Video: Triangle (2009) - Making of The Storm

So for visual effects for Triangle, probably the largest and most challenging sequence in the movie was the storm sequence.
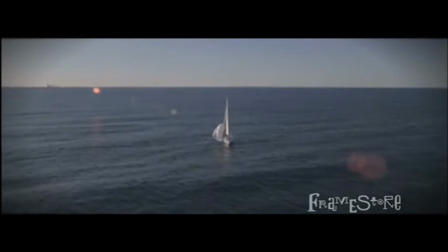(0:17)
The film was shot in studios and on location on the sunny epic coastlines of southern Queensland in Australia,
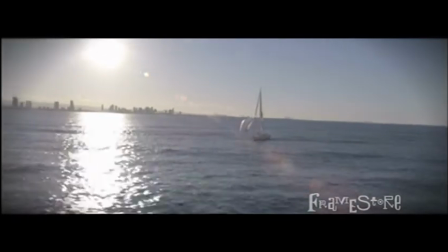(0:24)
and that location provided the perfect backdrop for the majority of ocean scenes in the movie,
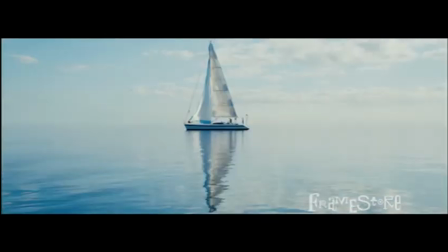(0:29)
which call for seascapes of an almost eerie otherworldliness stretching into infinity. In midwinter in that part of the world, which is when the film was shot, has pretty consistent weather.
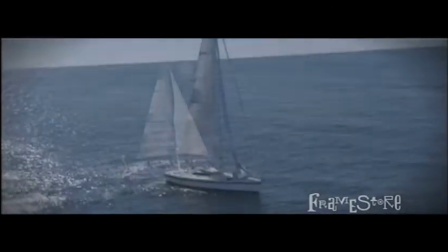(0:42)
I mean, practically every day is sunny, cloudless and calm, which is perfect for Triangle.
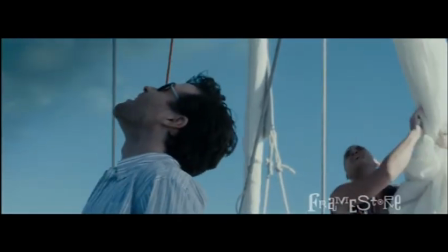(0:48)
The storm sequence, however, is the one part of the movie where the seas need to be the exact opposite,
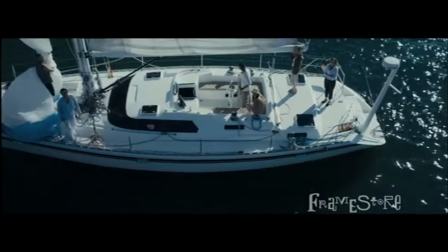(0:54)
raging, frightening and very, very surreal indeed.
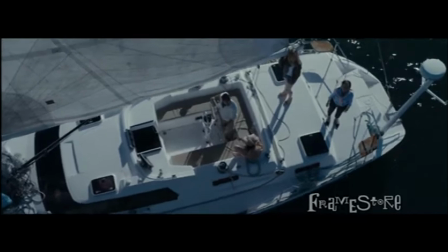(0:57)
Now obviously the prospect of actually shooting these scenes in a stormy location is fraught with problems, making it logistically impractical.
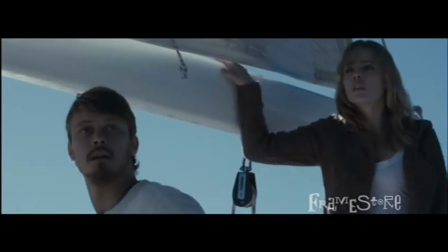(1:06)
Shooting on water is difficult at the best of times, let alone the worst.
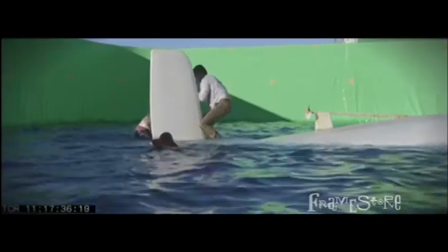(1:10)
So the solution was that we shot it in an outdoor tank at Movie World Studios, close to where a lot of the interiors were shot.
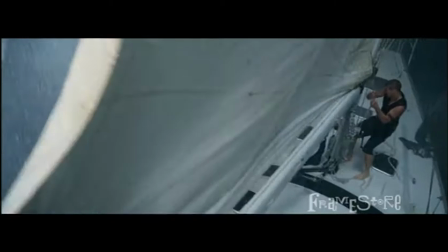(1:17)
A replica yacht was built and rigged in the tank on a moving gimbal with the actors aboard, all being pummeled by wave makers,
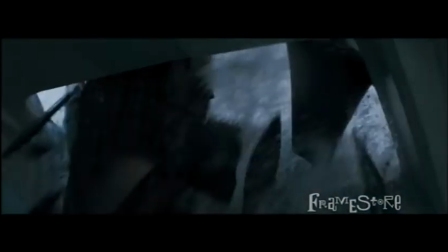(1:25)
rain machines, dump tanks, and a whole slew of special effects toys as the cameras rolled.
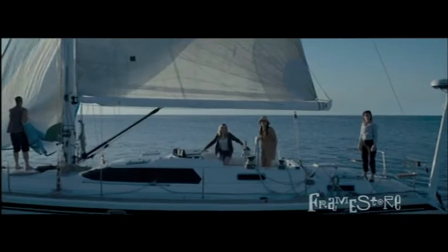(1:31)
But when we cut the sequence together, what was missing is something to give the sequence scope and scale.
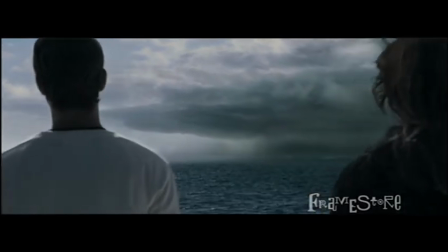(1:40)
What we needed was some wider shots of the yacht on the stormy seas, which is where visual effects was mostly employed.
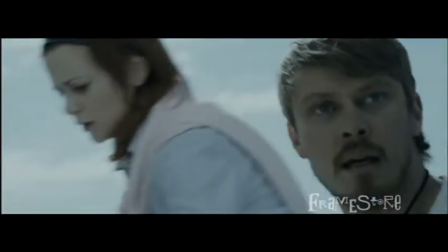(1:47)
There's a shot at the beginning of the sequence where the storm front is approaching the yacht.
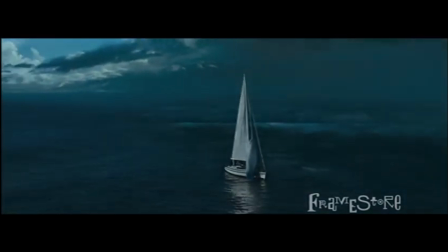(1:51)
The speed and scale upon which it's hitting the crew is definitely extraordinary, but this was exactly the feeling that Chris Smith was after. So for that approach shot, it's based on a helicopter plate of the yacht and the actors shot on calm seas.
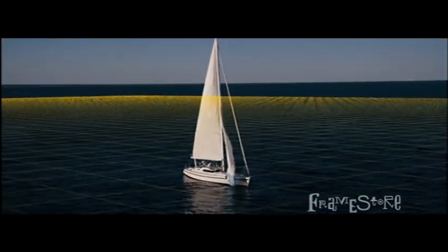(2:10)
We then tracked the shot to produce a matching camera for our CG software,
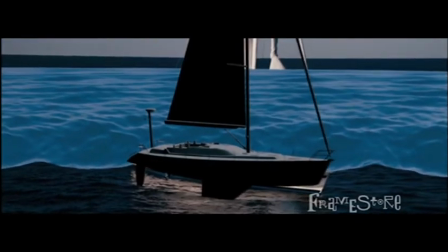(2:14)
which allowed us to model and animate 3D waves rushing towards and encircling the hapless crew.
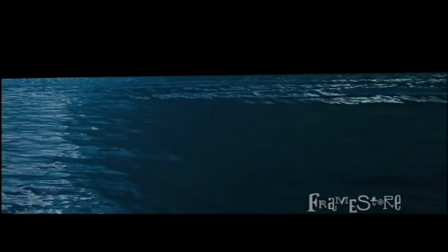(2:19)
Several techniques were employed, producing different layers for the water foam, cresting peaks, as well as the rippled water surface itself.
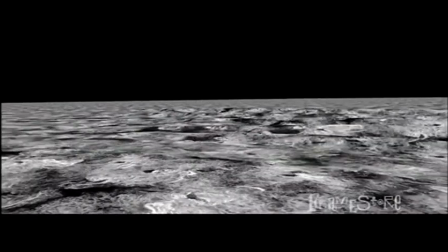(2:28)
And for the storm front, again, it's a multi-layered approach using CG volumetric clouds,
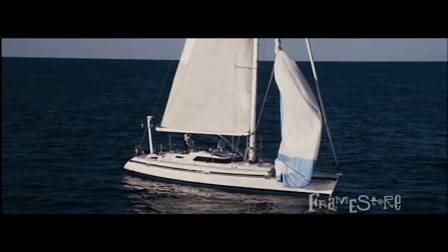(2:34)
2D rain and mist elements, and background matte paintings to complete the effect.
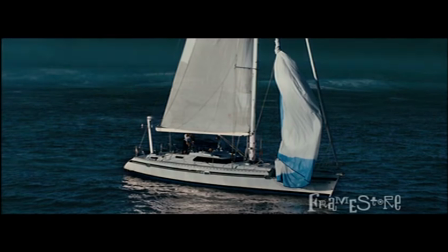(2:39)
Probably the biggest challenge was getting the sense of scale.
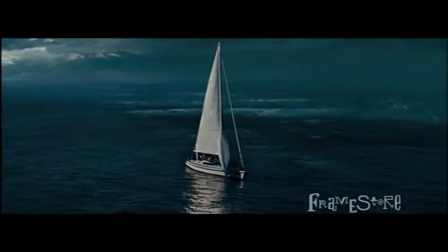(2:42)
It's a wide shot and has to feel like the storm was approaching them at an otherworldly speed while still maintaining a grounding in reality, albeit quite a stretched reality. There's some other wide shots in the movie where we actually used footage of the yacht and actors in the tank,
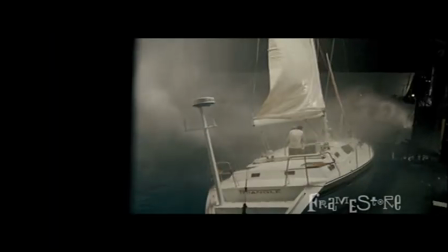(2:58)
which were then scaled down and comped onto a stormy ocean, as well as a fully CG yacht and sail when we didn't quite have the right camera angles from the footage.
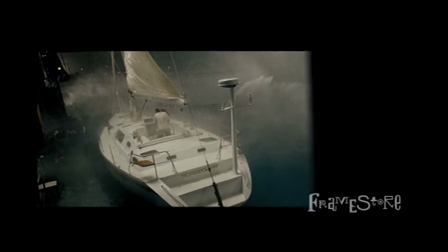(3:06)
The sail itself was never built full height in the tank, so we replaced it with a fully CG sail,
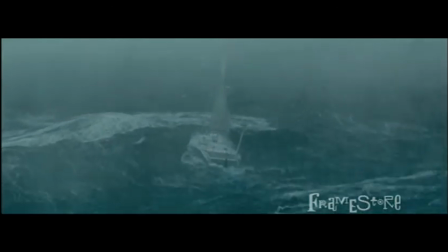(3:12)
and this allowed us to control it with keyframed animation and cloth dynamics to match the physics of how the boat would ride in rough seas.
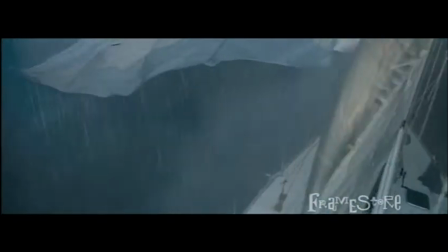(3:20)
I think these shots really give a sense of scale to the unfolding drama and cut really well with the tight footage of the actors above and below deck.
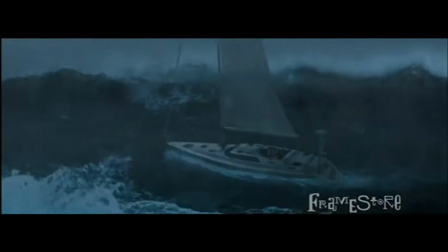(3:28)
The shot of the yacht capsizing was pretty fun and equally pretty challenging. There are some things that are really hard in CG, and breaking water is definitely one of them.
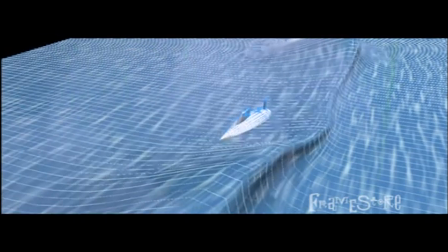(3:39)
We spent a long time watching countless surfing videos and wave footage to try and break
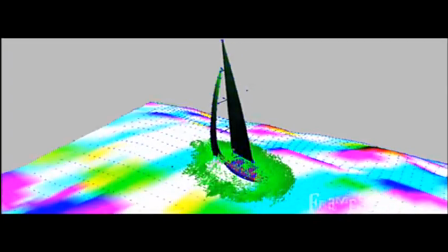(3:45)
down and simplify such a complicated series of events into discrete parts that we could emulate with the software.
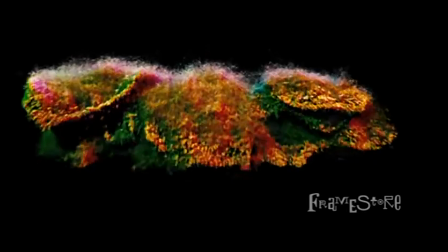(3:52)
There are so many layers that go into this shot, from water surface shaders to particulate foam and spray,
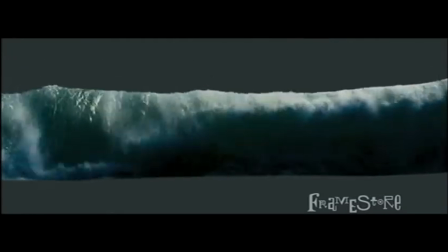(3:59)
to breaking foam, to rising foam, to CG yacht, snapping masts, cloth dynamics, to dynamic wakes.
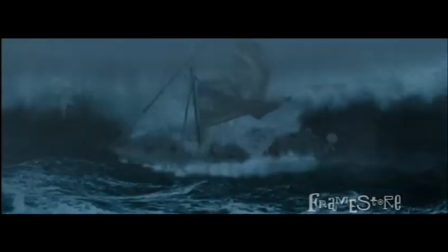(4:06)
It's all in there. In the end, it's such a huge shot and really powerful on the big screen. There's a little sequence in the movie which audiences always talk about, which is the shots of the body piles.